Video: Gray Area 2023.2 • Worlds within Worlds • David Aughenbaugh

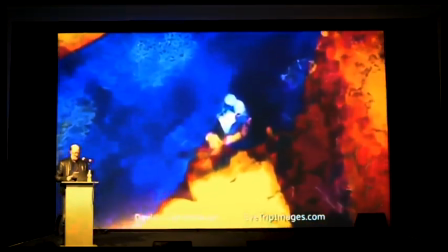248s
As soon as you start to feel like you have something, a new thing comes into your awareness.
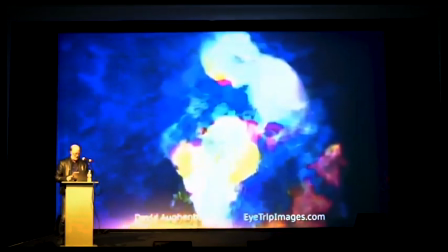254s
The mind wants to sort and categorize and label. The constant flow of new imagery is more than the mind can capture.
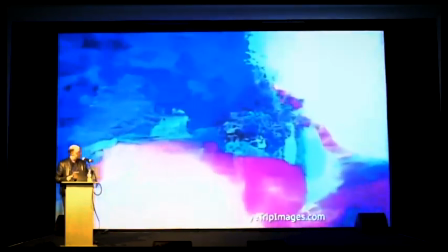263s
Here, there's nothing to grab onto, so it sort of overflows.
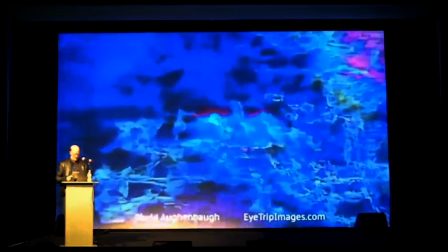270s
Eventually, the mind gives up and just goes along for the ride. This leaves you in a pleasant state.
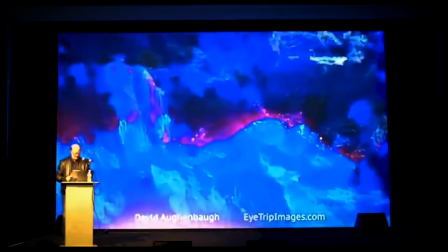276s
This could be called a flow state. Flow states are characterized by quiet focus and immersion.
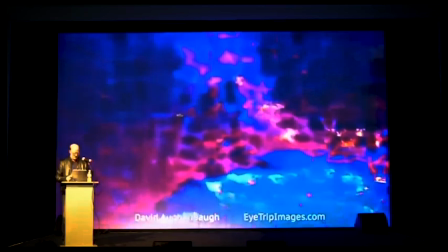284s
You're very alert, but relaxed. We're all familiar with flow states, but they can be elusive.
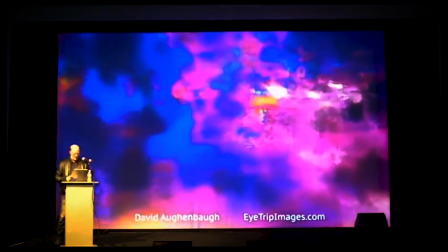292s
This work encourages people to pay attention, which facilitates present moment awareness.
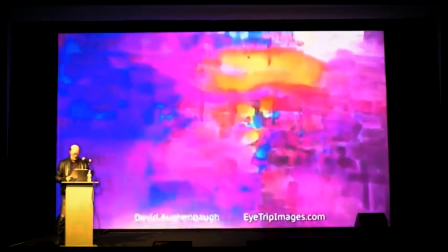298s
It grounds you in the present moment. You're alert and present, and your creative mind is active.
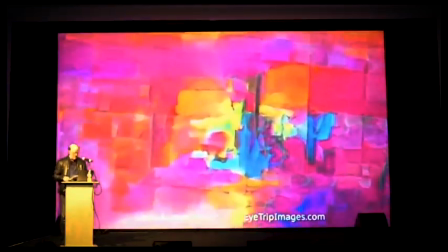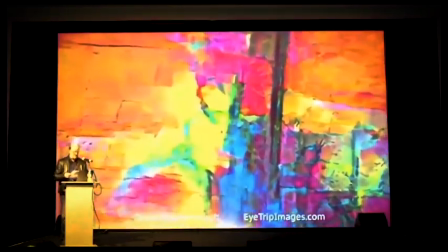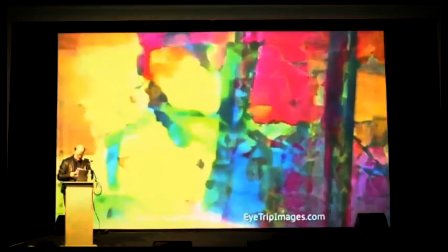316s
I didn't set out to do animations that would have this quality.
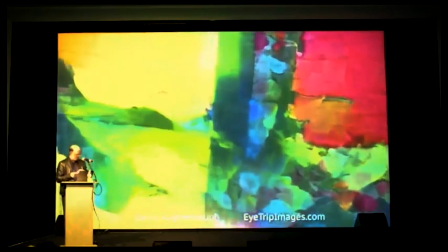319s
I stumbled into it, and my training in hypnotherapy allowed me to recognize what was happening.
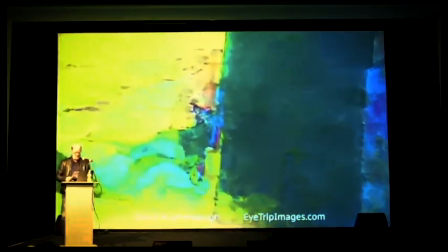325s
It felt like a discovery as much as a creation. I've become completely obsessed with it.
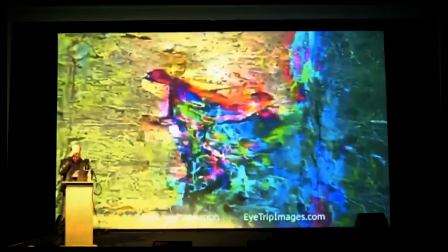333s
Now I want to keep exploring and developing this work. Creating more animations will require developing technology.
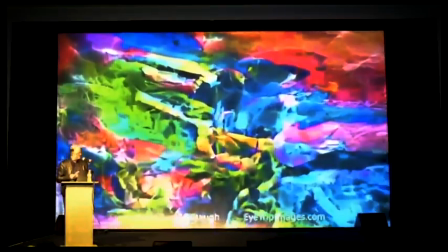341s
Currently, they're labor-intensive. The first one took me six months to create. The second one took about a month.
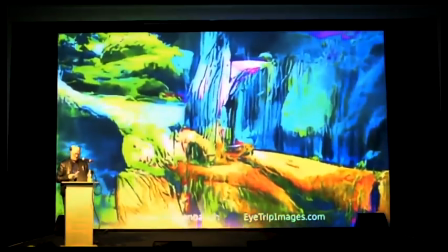348s
But even more than solving technical problems, I want to learn and master the art.
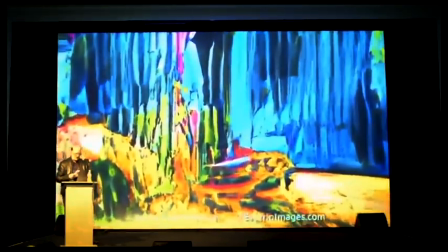354s
Learning how the work functions and when it works best will make the work more compelling.
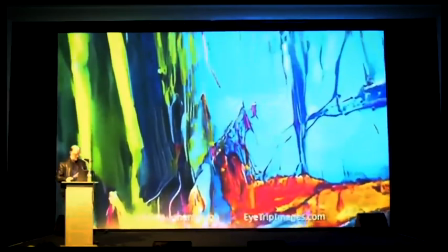360s
And so far, we've been watching this animation with its particular qualities. But now let's look at it another way and see what that's like.
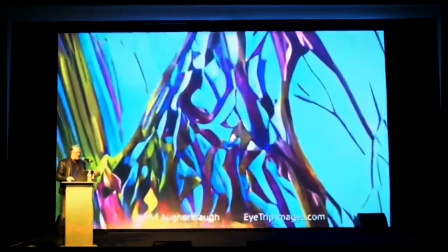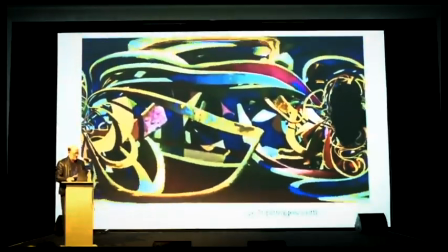376s
So this is the same animation, just presented in a different way. Some of you may recognize this as a lat-long, which is a format for VR environments.
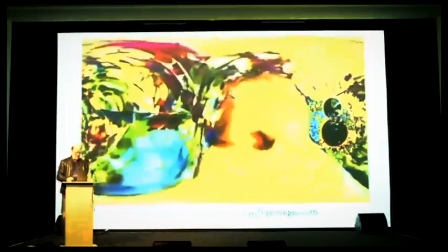386s
Some of the variables I've been working with are simple things like speed, movement of the focal point, forward and reverse flow?
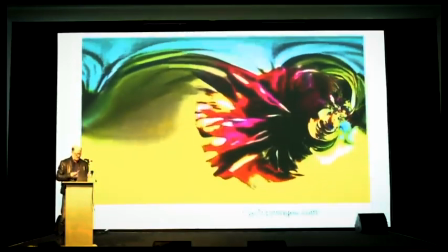394s
How active should the music be? And then things like wraparound displays and other immersive experiences.
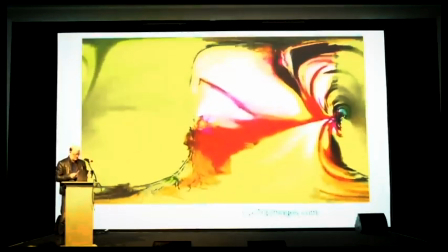402s
Is there a way to introduce 3D depth? How about interactivity?
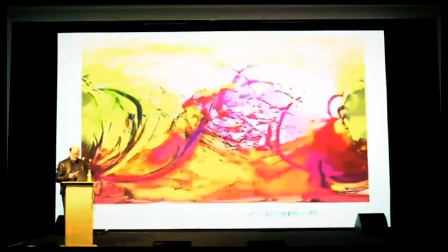408s
Does giving the viewer control of some aspect of the experience increase engagement
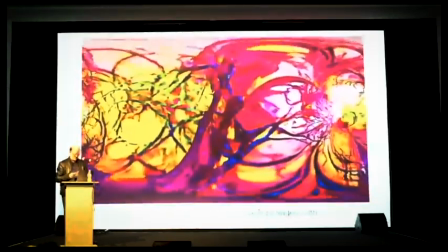412s
or does it activate the thinking mind in a way that's counterproductive? What are the trade-offs?
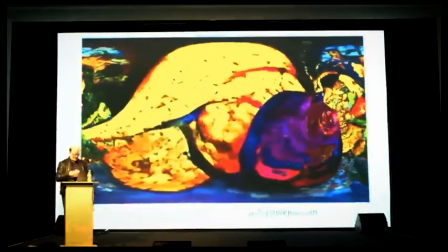420s
The first thing that really sparked my curiosity was the possibility of making it a 360-degree wraparound experience.
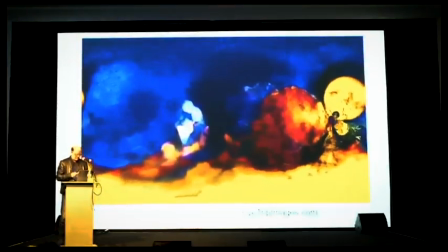427s
The idea of making it more immersive was intriguing. It turned out to be more challenging than I expected.
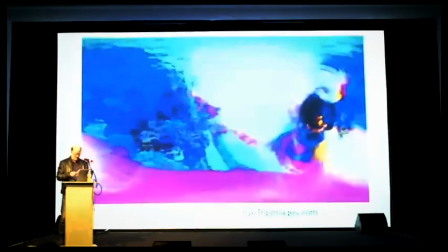435s
Just applying simple spherical transforms didn't give the effect I was after at all. I ended up creating my own process in After Effects.
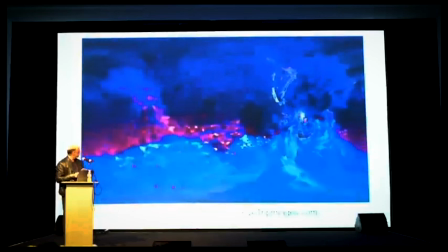444s
So if you'll notice now there's an origin point in the middle of the screen, a little to the left, and a vanishing point over on the right.
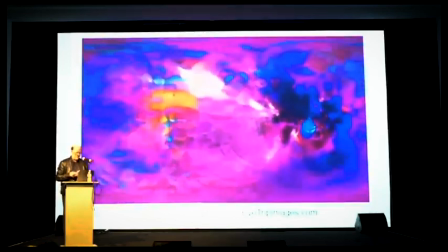453s
If we take this image and map it onto a sphere, we get something like this.
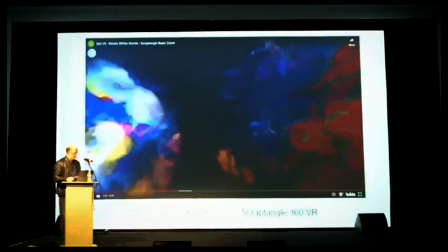463s
So here the piece is converted into a 360-degree VR experience.
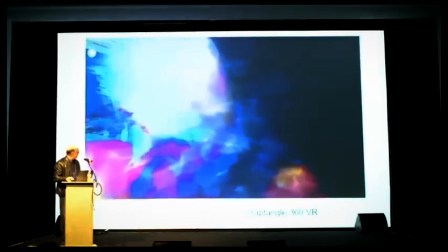468s
We're now inside a sphere, and I can use my mouse to pan around in here.
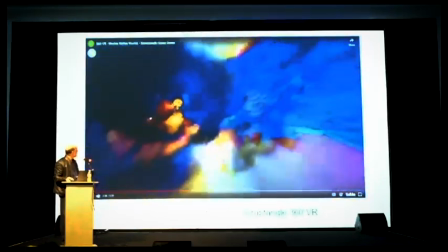477s
We're surrounded on all sides by the animation. I can look up, down.
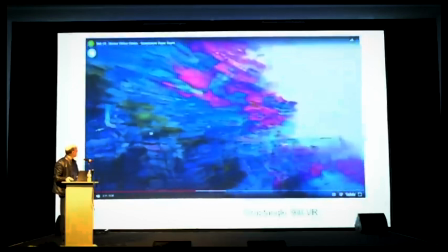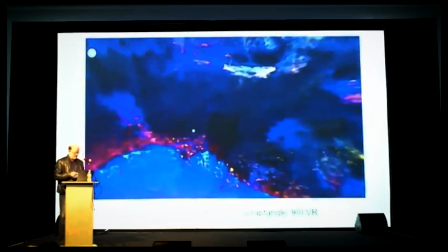489s
If you put on VR goggles, you'll find yourself inside a sphere where the images are emerging in front of you.